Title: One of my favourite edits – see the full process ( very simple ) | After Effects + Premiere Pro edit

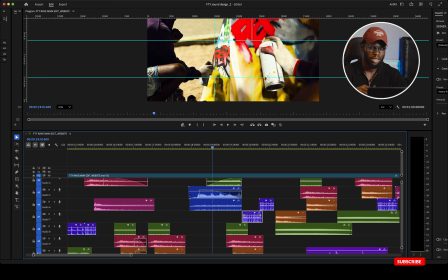(29:38)
You see, based on the flow of the video,
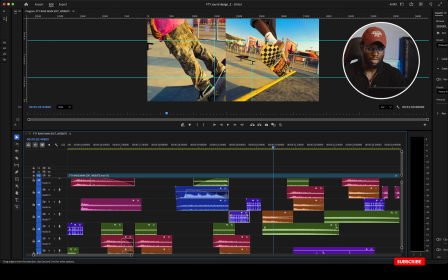(29:47)
I added the bass sound effect for the slow motion part.
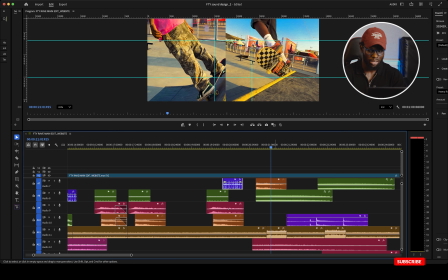(29:54)
And also I think I increased the sound of the crowd a bit, but also added the low pass effect.
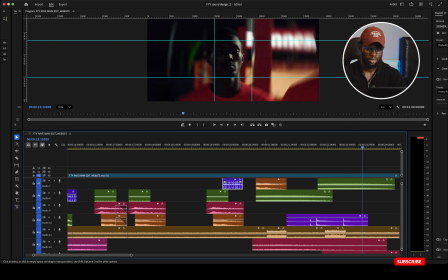(30:03)
So the effect. So every tiny detail, there's a sound effects there.
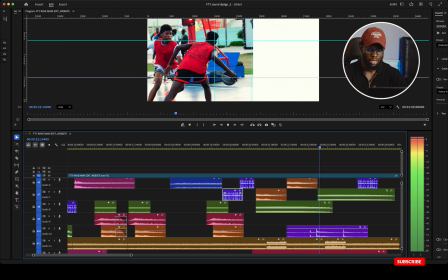(30:12)
As soon as the
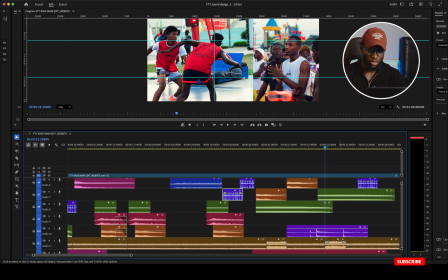(30:15)
ball hits, the crowd shouts or screams, but then there's a low pass effect on it,
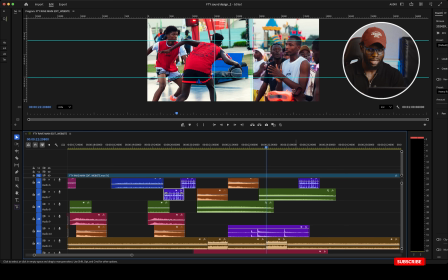(30:23)
so that it's not too loud.
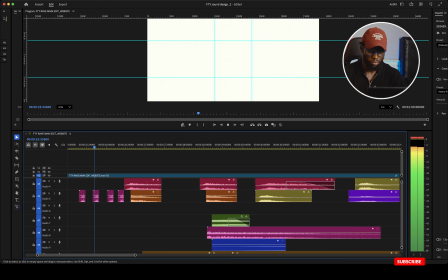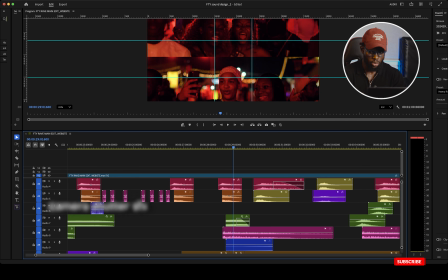(30:33)
So to the rave part.
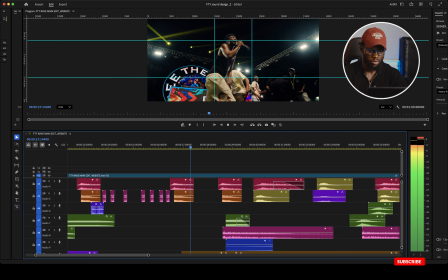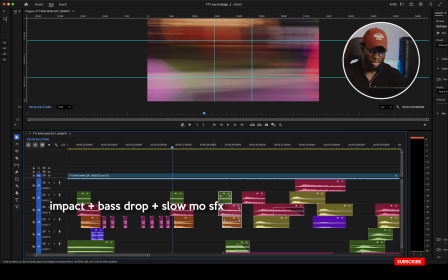(30:41)
So you have the impact sounds, the bass drops, the texture with whap kicks and wobbles.
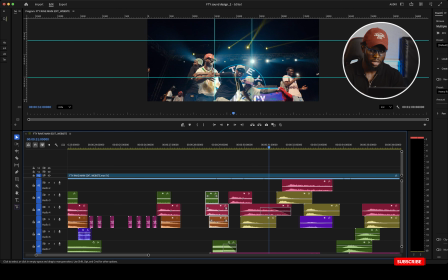(30:53)
then whooshes for the smoke in the fire.
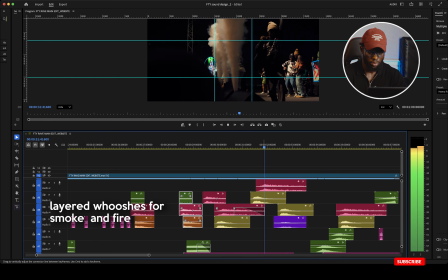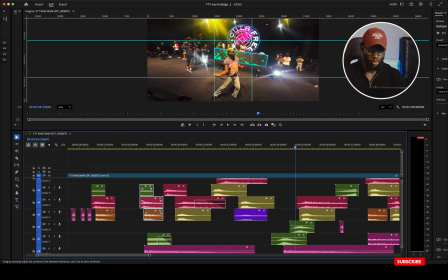(31:05)
So whooshes for the movement,
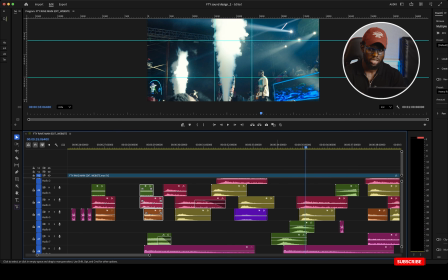(31:09)
whooshes for the smoke.
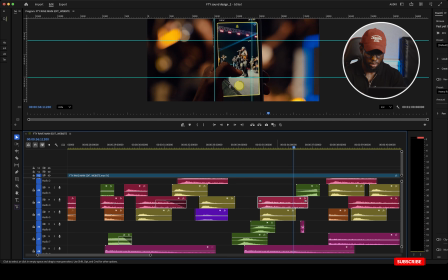(31:16)
Yeah. Also, I added this sound effect, fire whoosh, for the fire and the smoke as well.
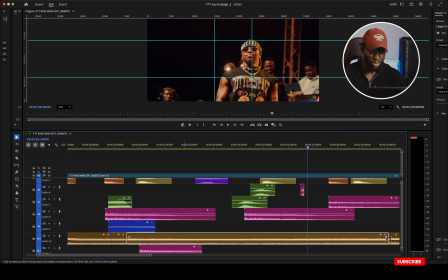(31:29)
And also this side, the crowd sound effect was a bit prominent.
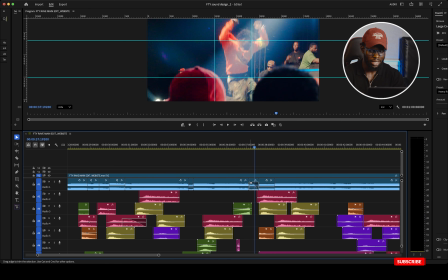(31:35)
It was very intense. This side too, I reduced it. I faded the sound a bit. I cut that side, the part where the subject jumps. I reduce the sound so that it introduces to give you that vibe like something is about to, and also
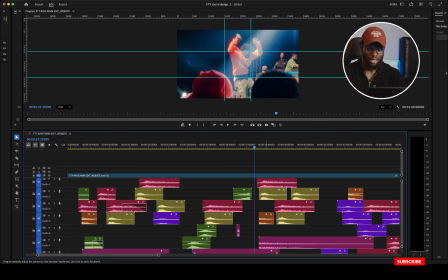(31:54)
I used a riser to introduce the next hit.
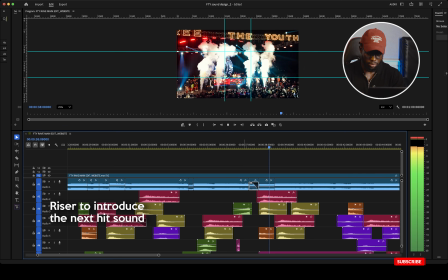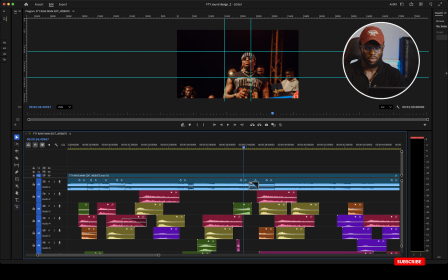(32:07)
So it was very intentional. It makes the edits breathe and also makes the viewer anticipate what's about to happen. I've kept the sound throughout, but that would be very boring.
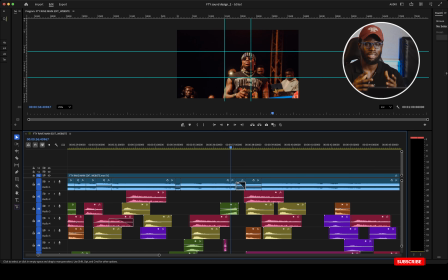(32:22)
So to make the edits very, very interesting, there are highs and lows, there are low pass effects, there are high passes. But I didn't use a high pass in this, but there are low pass effects so that the sound effects can stand out in certain areas.
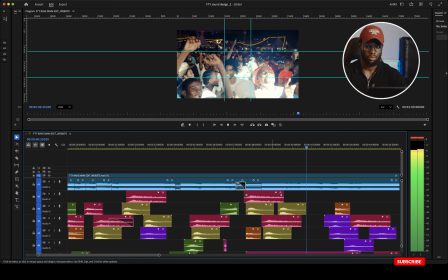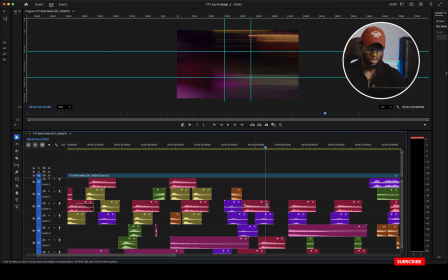(32:44)
Crowd sounds very prominent in this side, on this side.
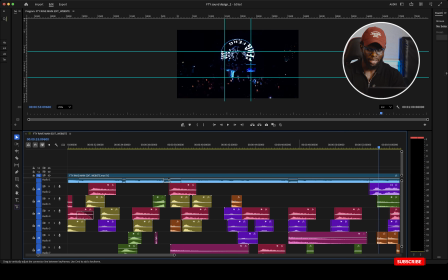(32:57)
So this side we applied the low pass effects again.
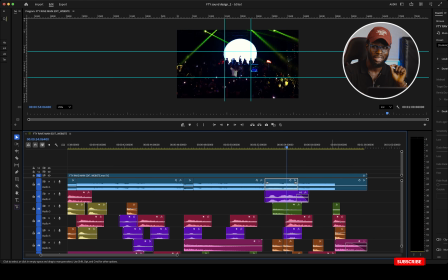(33:03)
Then added the sharp tiny, I don't know the pronunciation, is it tinnitus or tinnitus effects again. Yeah, I use that because the subject was hitting, like throwing his hand.
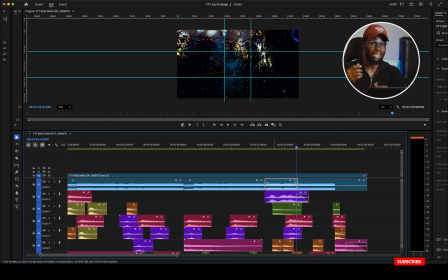(33:21)
So more like he hit, and now everywhere, like it's giving the vibe like he's hit something or somebody has slapped you, and then all you can hear is that sharp sound. So that was the vibe I was going for.
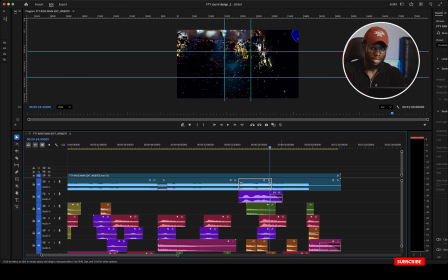(33:37)
Then I accompanied with the whooshes and the wap kicks and the wobble effects.